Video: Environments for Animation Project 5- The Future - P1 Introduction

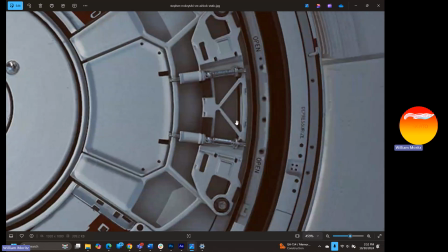8:18 But by adding this these mechanical cutouts and pieces into this,
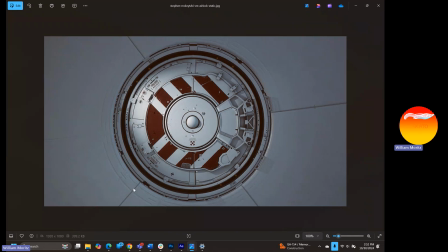8:27 and these other forms inside of a basic form, we're starting to get a much, much closer to the sci-fi look and feel. So think of it this way.
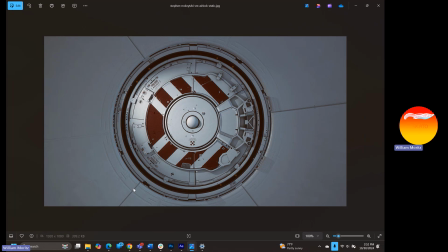8:39 We've got our big shapes. We've got a second layer of shapes within those big silhouettes and forms that we're creating. And then what makes sci-fi so unique is that it has a tertiary level of detail, a third level of detail.
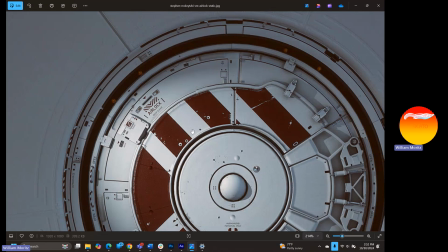8:57 So now that we understand, we can look at those black lines that make up the circles.
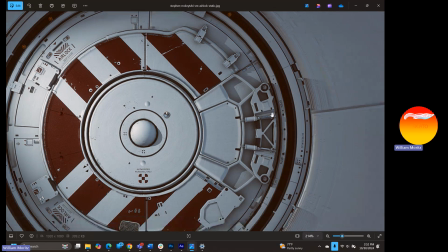9:02 We've got our big metal piece that starts to open up.
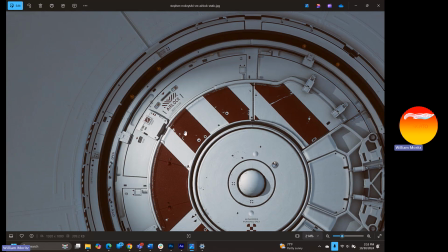9:06 But as we look into the white sections that are outside of the striped part on this metal circular section,
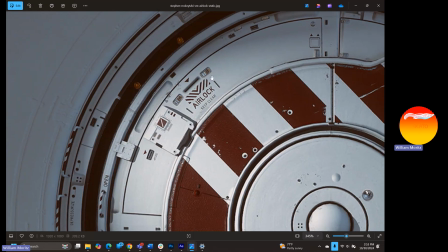9:14 you can start to see that these little stickers start to show up. We've got this little arrow here that says that's leading to a USB port that says stop on it. You've got some other little buttons and an airlock with a card reader in it.
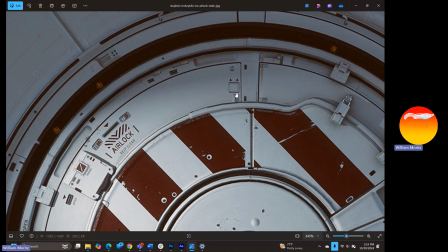9:28 Over here on the right-hand side, you've got another little hatch with more little triangles on it.
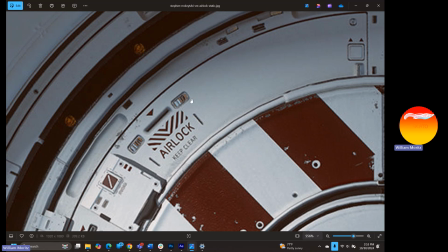9:32 And just within this one little section, if that's all you saw, you would know instantly that this is some type of sci-fi motif. And you would know that because we've got the big shapes
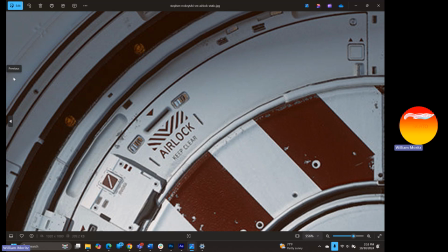9:46 subdivided into a secondary level of detail, and then there is a tertiary level of detail within every shape on this doorway.
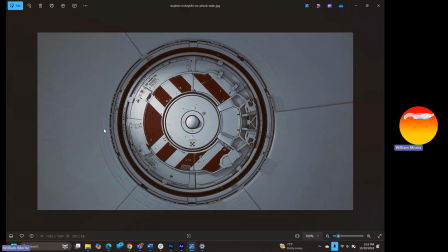9:54 And that is what makes this particular picture so striking for sci-fi. Now,
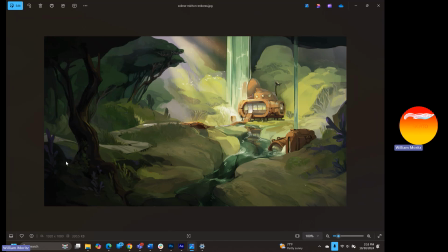10:02 a lot of our rules are still going to apply here. We still have the idea of the 70-30 rule. It doesn't go away. The 70-30 rule is something that we talked about early on within the Welcome to the Jungle project at the very beginning of this video series.
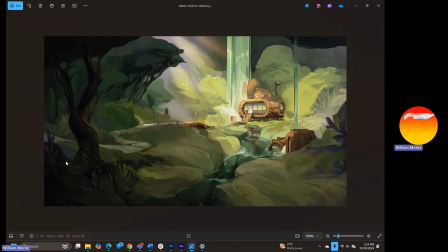10:18 And that's the idea that 30% of your scene is what you want the viewer to focus on. Within this painting that we're looking at now, the focal point is really, really strong. We've got our brightest colors. We've got our line art that's all leading the viewer's eye.
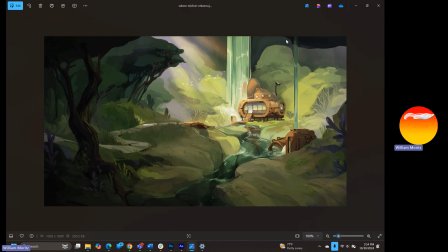10:36 This little path over here, this stream, the rays of light, the waterfall, this other little stream from the waterfall is all starting to bisect the painting, the brightest colors within the painting, to get us to look at this space station over here on the right-hand side.
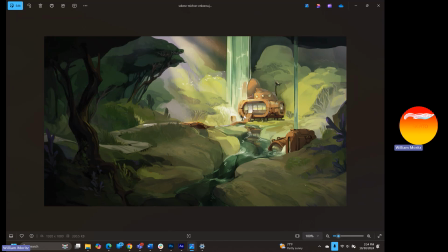10:52 And this space station, this whole little area with its tighter mechanical details, higher levels of contrast, more visual noise that's being created.
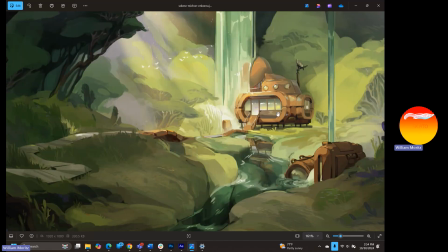11:01 It's almost, yeah, it's like a water wheel. That's really cool. Um, we've got
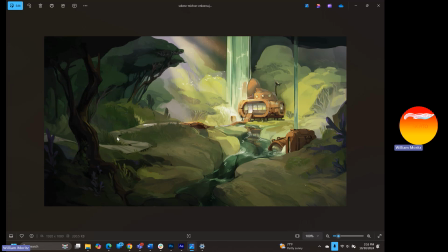11:07 70% of the rest of the painting that is there to get us to the 30% we actually want the audience to focus on. So with those three levels of detail, we in thinking about the 70-30 rule,
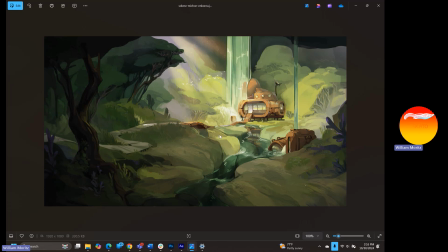11:25 we've got a pretty good inroad to what makes solid sci-fi design work.
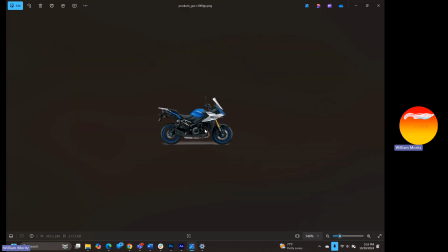11:31 One of the other things that I want you guys to consider for this assignment,
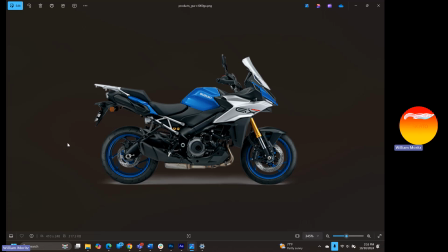11:36 for this project, we're going to be designing the space station as well as the spaceship. And you're going to need to go out and look up some reference imagery. You've all seen sci-fi 1,000 times before. You know what this genre is, but if you don't draw it all the time, if you don't have an expertise in this field,
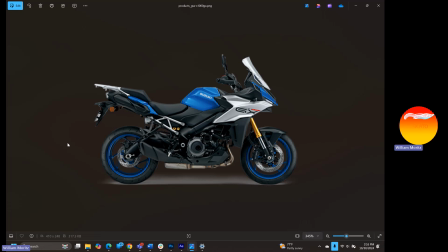11:56 you're going to be doing yourself a massive disservice by just trying to invent this stuff out of your head. One of the great places to look at for sci-fi, and one of the things that makes good sci-fi actually work. A lot of times the bad stuff that I see is that it's too box-like.
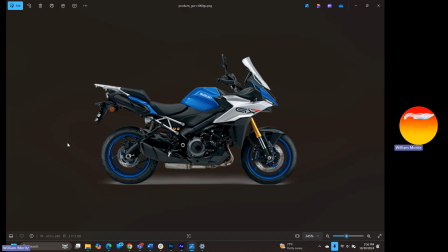12:14 The shapes and the forms are too simplistic, and we haven't really thought through the curvature in a smart and intelligent way.